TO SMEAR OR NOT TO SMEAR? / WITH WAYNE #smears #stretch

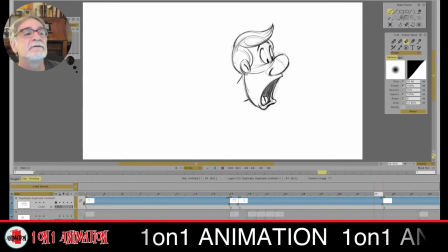Leonardo. I want to make a fight scene as exercise. Is it possible to use smears in parts of the body?
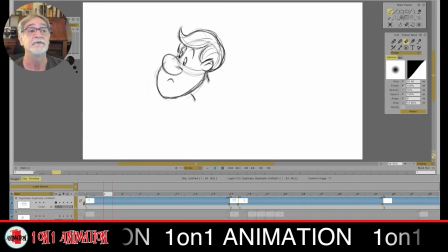Example, smear of just legs moving. Yes, Leonardo, yes, you can definitely do that. I did a scene of my little character Rascal,
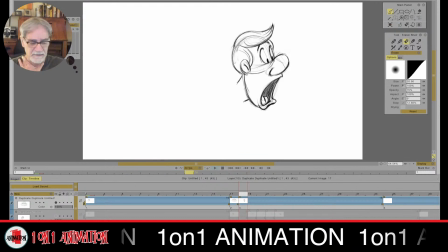and it's a scene, let me see if I could call that up. Let me see what time it is. It's a scene where he's fighting, he's beating up these two guys, and there's sections in it where his body is holding still,
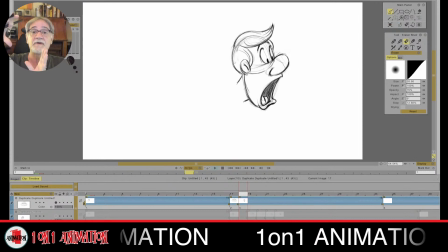but his arms are smearing, or the character that he's hitting, the face gets smeared. So yes, you can definitely smear different elements of your character,
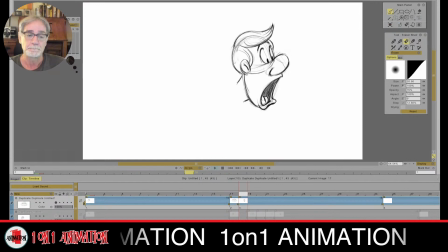just like I explained. What I had, let me do this instead of me trying to find
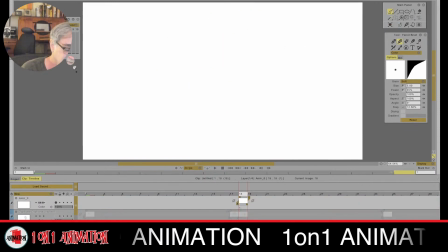animation layer. Turn that off, on. So what I mean by that is, let's see. Look, you guys, like I say, I try to keep these simple. Ooh, I just blew it there.
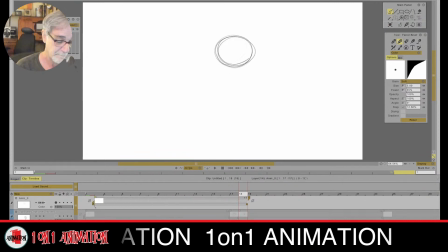Frame 1. Okay, so if I got a character here and
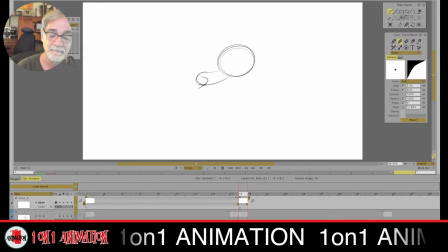he's up in the air, it's just reminding me of what I animated that scene. He's up in the air and his arm, there's his fist, there's his arm, here's his other arm.
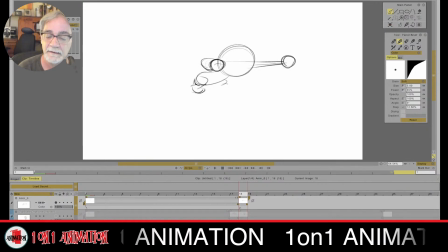And he's hitting something right there.
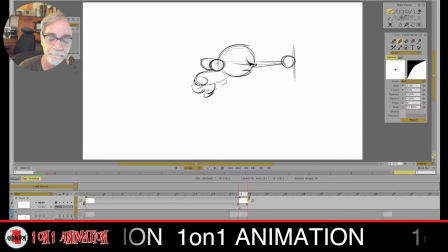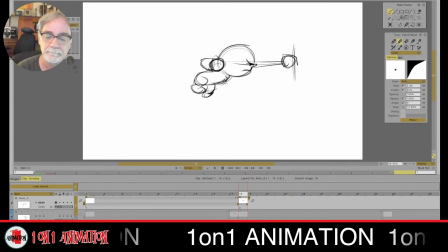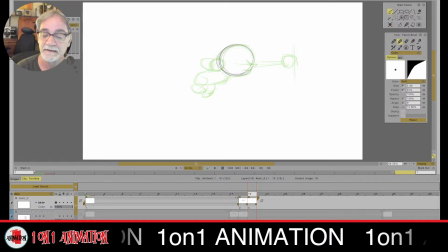And I just keep his body right here, but I put a smear in of his fist coming forward.
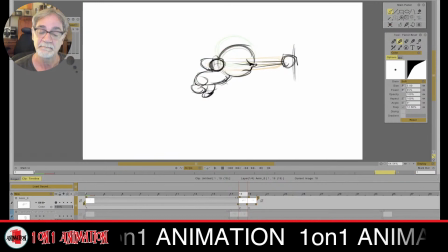And this hand, actually, I'm going to change where I place it. See? This is it again. I'm going to change it where it reads better. So I'm going to have this fist up here, more so.
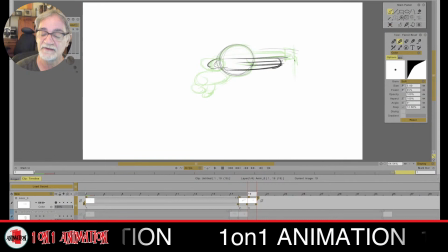That way, when he pulls this arm back, I got that line of action, that path of action, that arc right there. And watch, I'll put in a couple trail shapes right there.
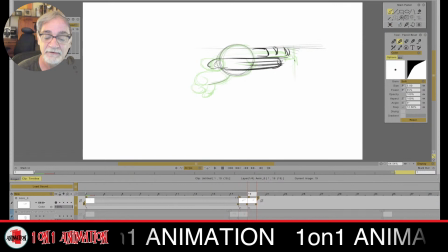There's the arm. I'm going to trace off